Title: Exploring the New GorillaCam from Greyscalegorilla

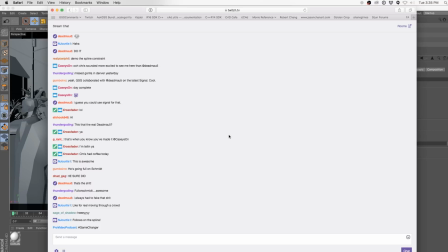Does it work with a stationary camera, a camera with a target? Yes, yes. So anything that is using a regular old Cinema 4D camera,
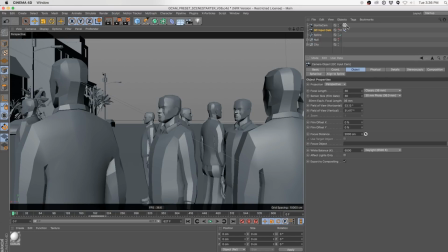imagine this like a module on top of it that just makes it feel more human, gives it some shake, some overshoot, some focal drift. That's probably one of my favorite bits is the focal drift. Well, actually, shake is obviously the top thing for me, but I think the focal drift is probably a close second.
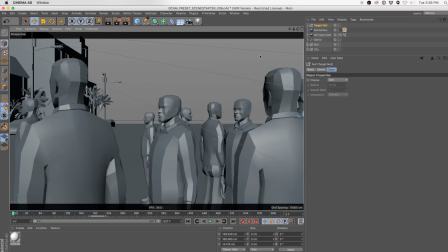Oh yeah, because it actually, I have that scene. I was gonna say, do you want to do the focus stuff? Because man, focus stuff is cool. Well, do we have any? Is there any questions? Anybody want to see anything particular?
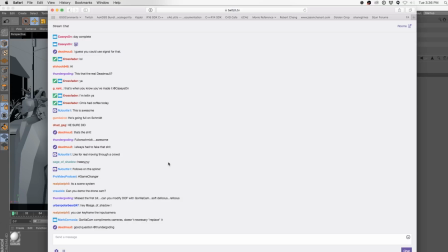I could show focus. Well, drift. Why don't you show focus? You show focus, and I will monitor here and have a question ready for when you wrap up the focus stuff.
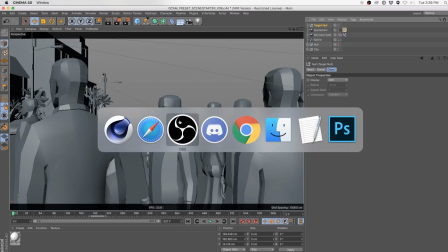So okay, cool. Let me share my screen. I'm not sharing yet. Okay, and I'll tab over to you in a second. Let's see.
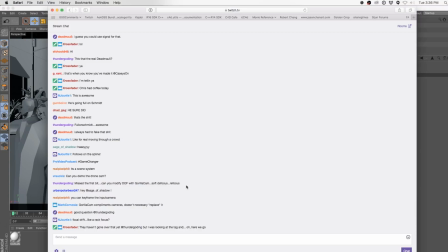Somebody said they had a good question here. Just a bit. Can you modify depth of field, soft defocus? Oh yeah, that's what you're about to do.
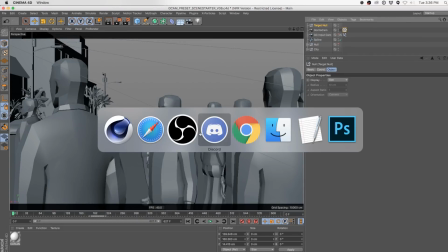So that is the question. So you're ready to rock. So I'm going to flip the screen. Let me show the.
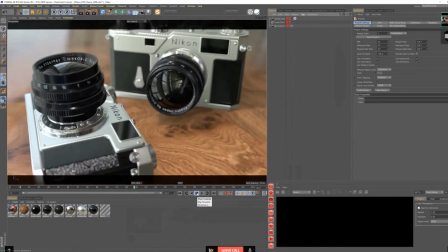Nope. Let me stay on this screen. Go to Discord, full screen. Okay, now we're seeing Chad's screen, and I am going to go monitor the chat and find whatever the next question is.
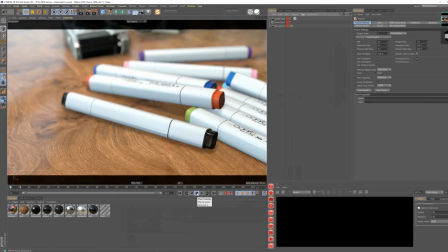Cool. So, dope. All right, so
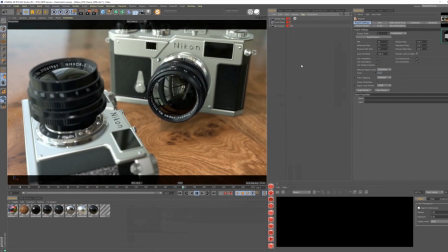we have like a pretty simple scene here, tabletop setup.
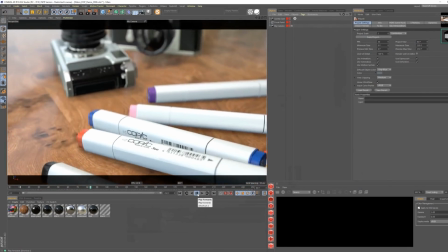We got a couple of cameras, and for those of you who are sort of like wondering what's the deal with this depth of field, how's he doing this?
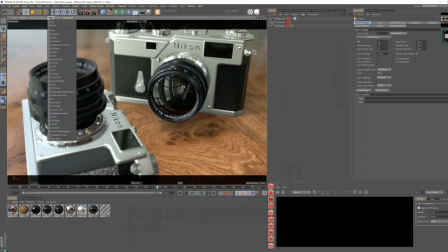This is R19. In R19, they've got this nice display option where you can turn on depth of field in the viewport, which actually looks pretty good.
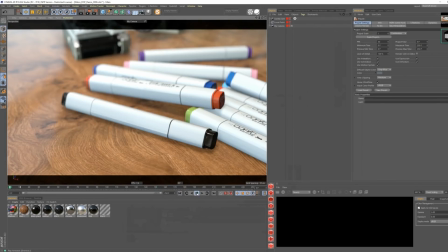I was kind of surprised at how good it looked. So this is a great way to sort of demo what GorillaCam depth of field is doing.
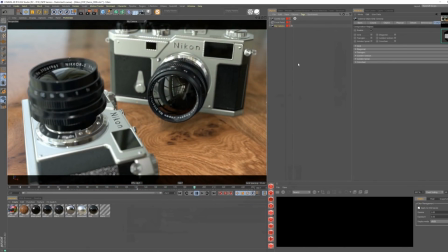So our original camera that I built is just this really jank linear camera.
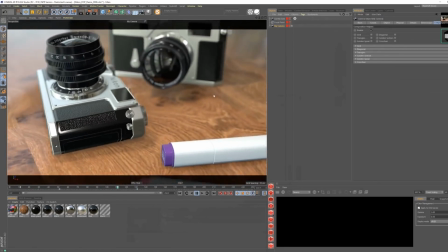Starts off on these markers and with linear keyframes pops up here and just stops instantly.
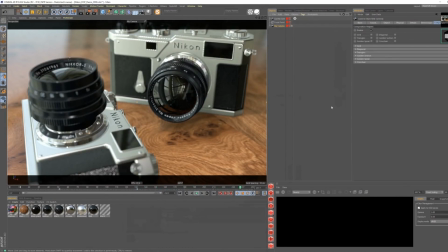It's very, very much a dead sort of move.
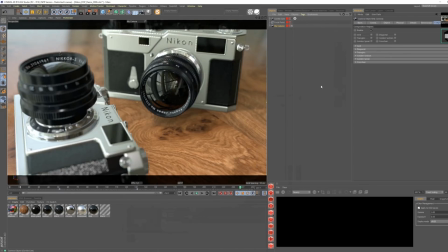But with a little bit of GorillaCam, you can tell that right off the bat.
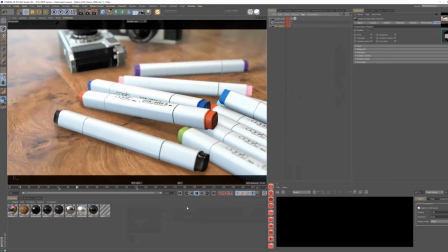Just going to rewind it. It just adds that little bit of realism.
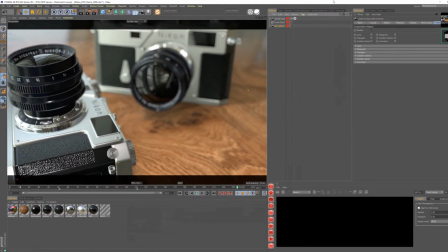And what I really like about it is this focal depth, the ability to track focus either on an object or a null,
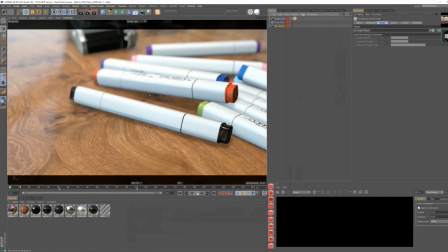and through the scene it will overshoot the focus to kind of give you that effect where somebody is maybe live trying to maintain focus on something and they overshoot the focus,
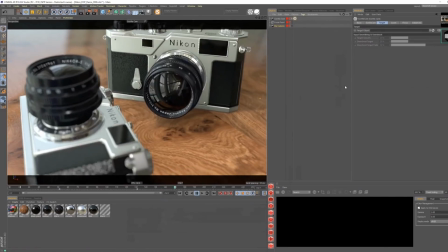or maybe they just aren't sure where they are in the focus, so you get a little bit of that focal drift.
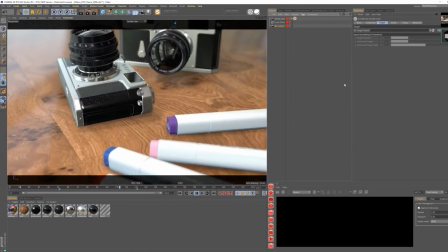Some people call it what did somebody call it? Breathing focus, I think is another term for it.
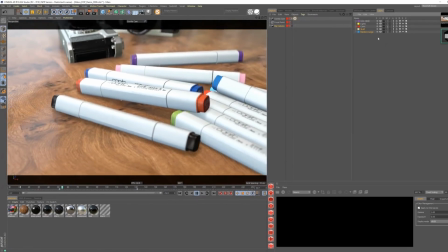All right, so what do we have here? Let me jump into, let me unhide the stuff. I just wanted you to see this focal point null that I'm animating through the scene. So you've got this focal point null that I just animated very linearly through this shot.
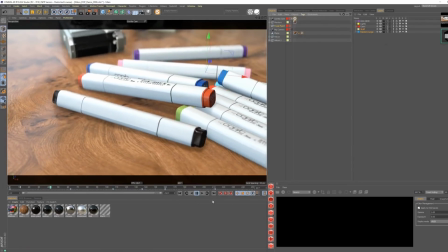It starts at the markers, goes to the Nikon in the far back, then it kind of swings back up to this one up front.
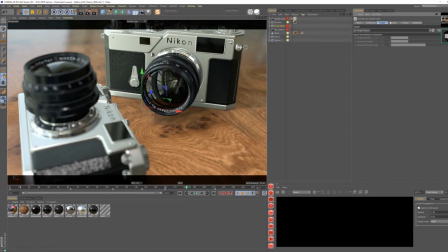And all I did was go into GorillaCam and go over to the focal tab and choose that focal point. I'm just going to drag it in there as my focal point object, or you can have it create one if you want on its own. And right away, you have the input smoothing and overshoot for the focus and also the focus drift.
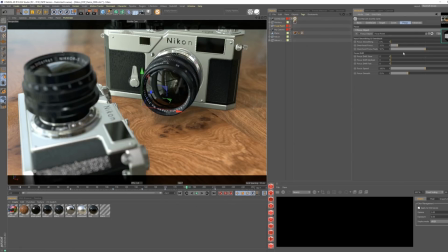Now, I'm going to go ahead and turn off the focus drift altogether, and we're just going to look at the smoothing and the overshoot.
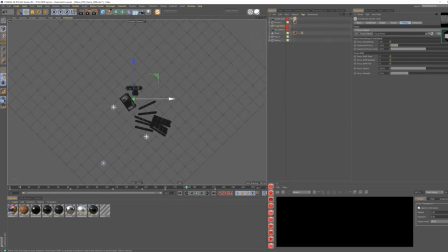And the easiest way to do that is going to be to come into the top view and actually see the GorillaCam itself, because sometimes it's not exactly easy to tell where your focal plane is. So that's where this kind of comes in handy. So you can see this very front edge of my camera right here is what's in focus. And you can see I've got just a little bit of overshoot, not a lot.
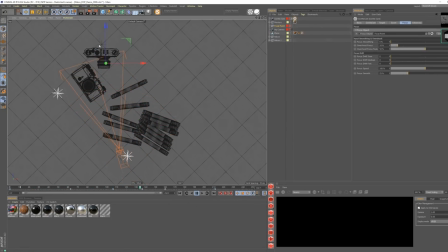It's also got no smoothing. So when that focal object snaps back to that Nikon in the back, it's very sort of linear. So I'll probably want to add a little bit of smoothing to that to make it feel a little less harsh. And then also I can increase the overshoot if I want to go really crazy with it.